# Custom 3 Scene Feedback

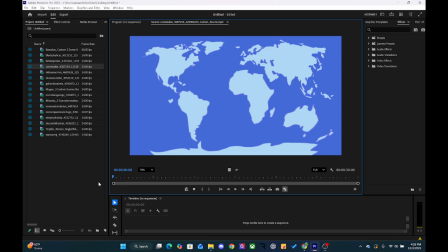I specifically very much like the animation where you talk about the winds affecting the temperature, and like you change the background on there.
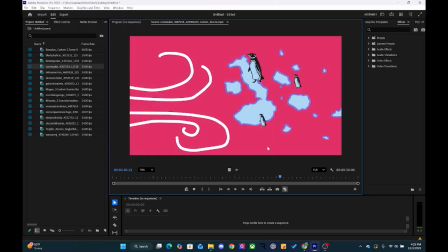Very effective. Like the use of the trim paths here on this, and then the little penguins moving across.
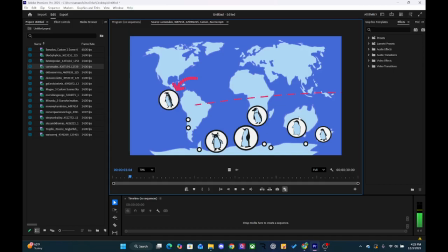That's really cool. Let's The look here.
Galapagos penguin is the only penguin found north of the equator.
I like that you have these little penguins too that are like different. I feel like maybe we should do something to make this one a little bit more stand out
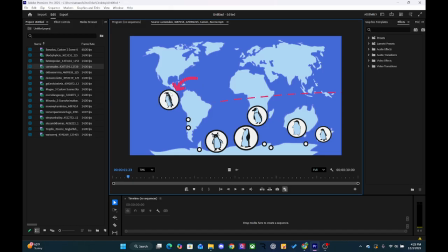than just the like maybe a color change or something. I think would be beneficial here, or making these ones all a different color. But the background, maybe you update the background because everything is very blue.
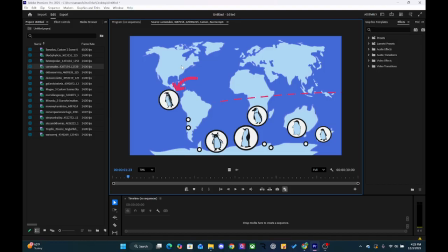Not that that's a horrible thing, but it all kind of melts together and looks very flat because of that. So maybe you can have like a gradient go through, like one big gradient that goes through the United States.
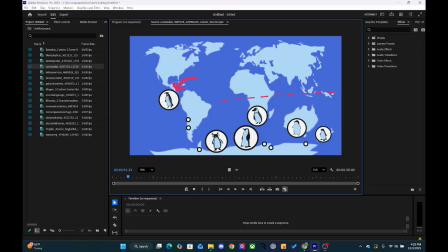So maybe some like kind of like icy colors here to like some kind of green through all of the different continents down to like this icy color there. And then maybe updating the colors on the penguins here so they look a little bit different.
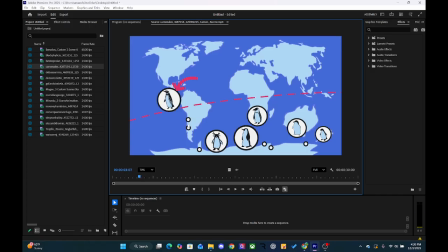And then these little circles, you could probably scale them in. I see you've scaled them all in. I think that you could scale them in. You probably could do like, instead of these little circles here,
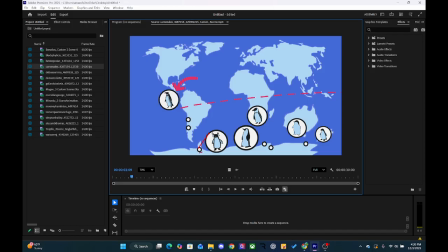it might look cool if you have like some kind of shape that makes it look like it's magnifying out from these little sections, and then offset the scales on this so that it the scaling of each one of these, so that maybe
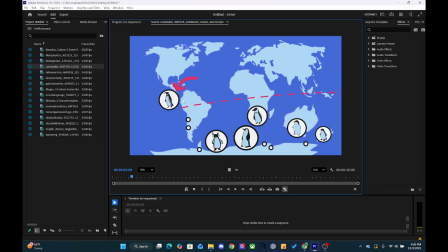these guys scale in first and then this guy scales in last. And then you want to update like maybe the equator line, like maybe you have because the equator line is kind of curved here. I understand what you're going for, but maybe we could do like a curved surface for the actual Earth.
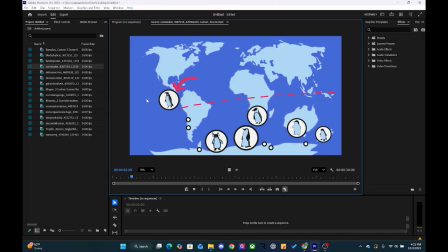Or if you're using the other type of map that kind of shows a curved surface, but if not, just draw the equator line flat. Maybe make the color a little bit different than this arrow so that we're looking at this differently, and then maybe have the name equator,
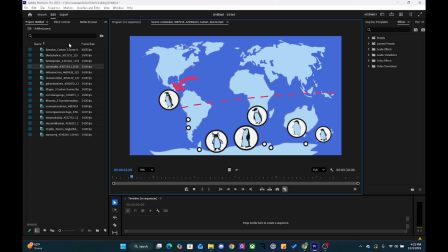like the word equator, north-south, or some kind of like directional lines on here for just the sake. Not that we don't know what direction is north and south, but just, you know, maybe there's like north, south.
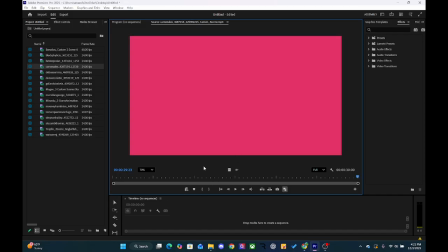Oh, I'm so sorry, my dog threw something on the thing.
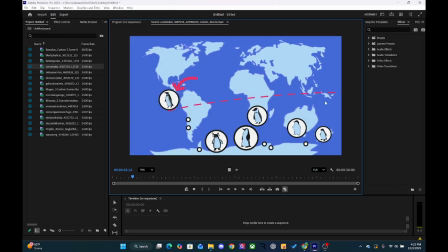But like maybe there's an N, an S, an east, and a W, an E and a W like on there. No, Millie, down. No, down. Down. Sorry, guys. And I think that would be cool too.
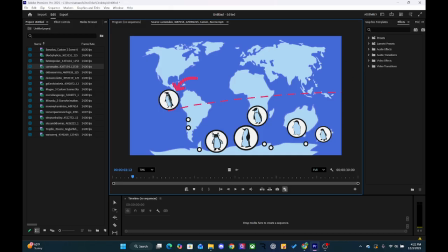Maybe making the equator line like a dark blue so it kind of fits in more with the background if you do keep it all blue. And then it could have the word equator on there, like pop in with your text animators.
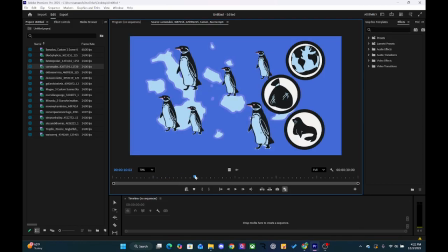So I think that would be neat. This scene is good. I like that.
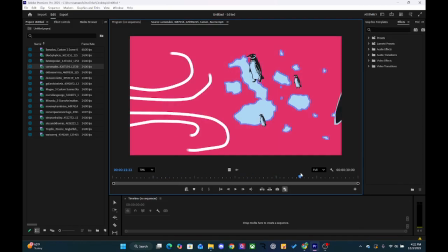I like this scene as well.
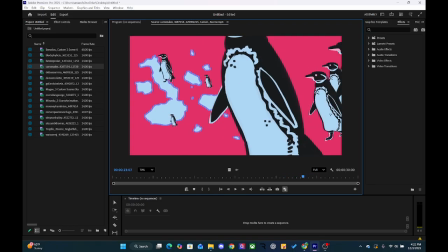And I love how they kind of all just start moving off, and you use this kind of like masking technique to move these little guys on here.
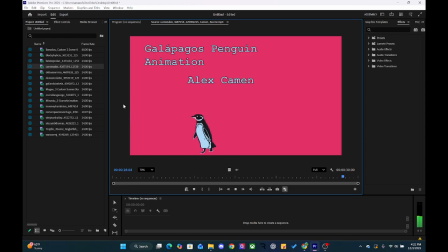Very cool stuff. Very, very cool. Faded the music. It's all very good. Really good job, Alex. All right. Next here we have Emma.
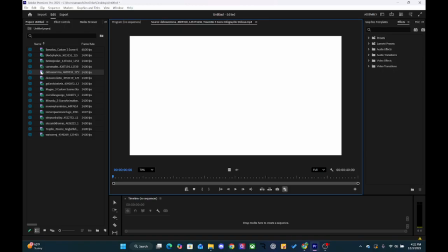Let me see. All right.
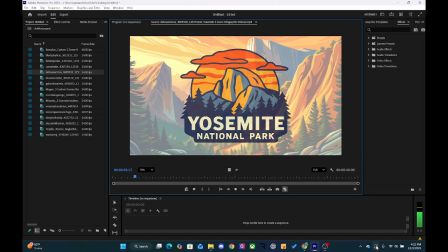Ooh.
Yosemite offers unique lodging options.
Very into that.
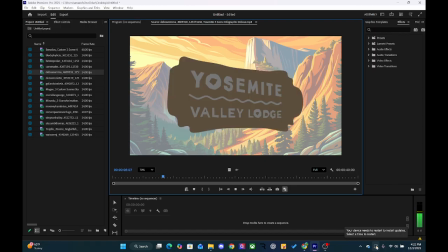Ranging from historic hotels to cozy, cabin-style accommodations.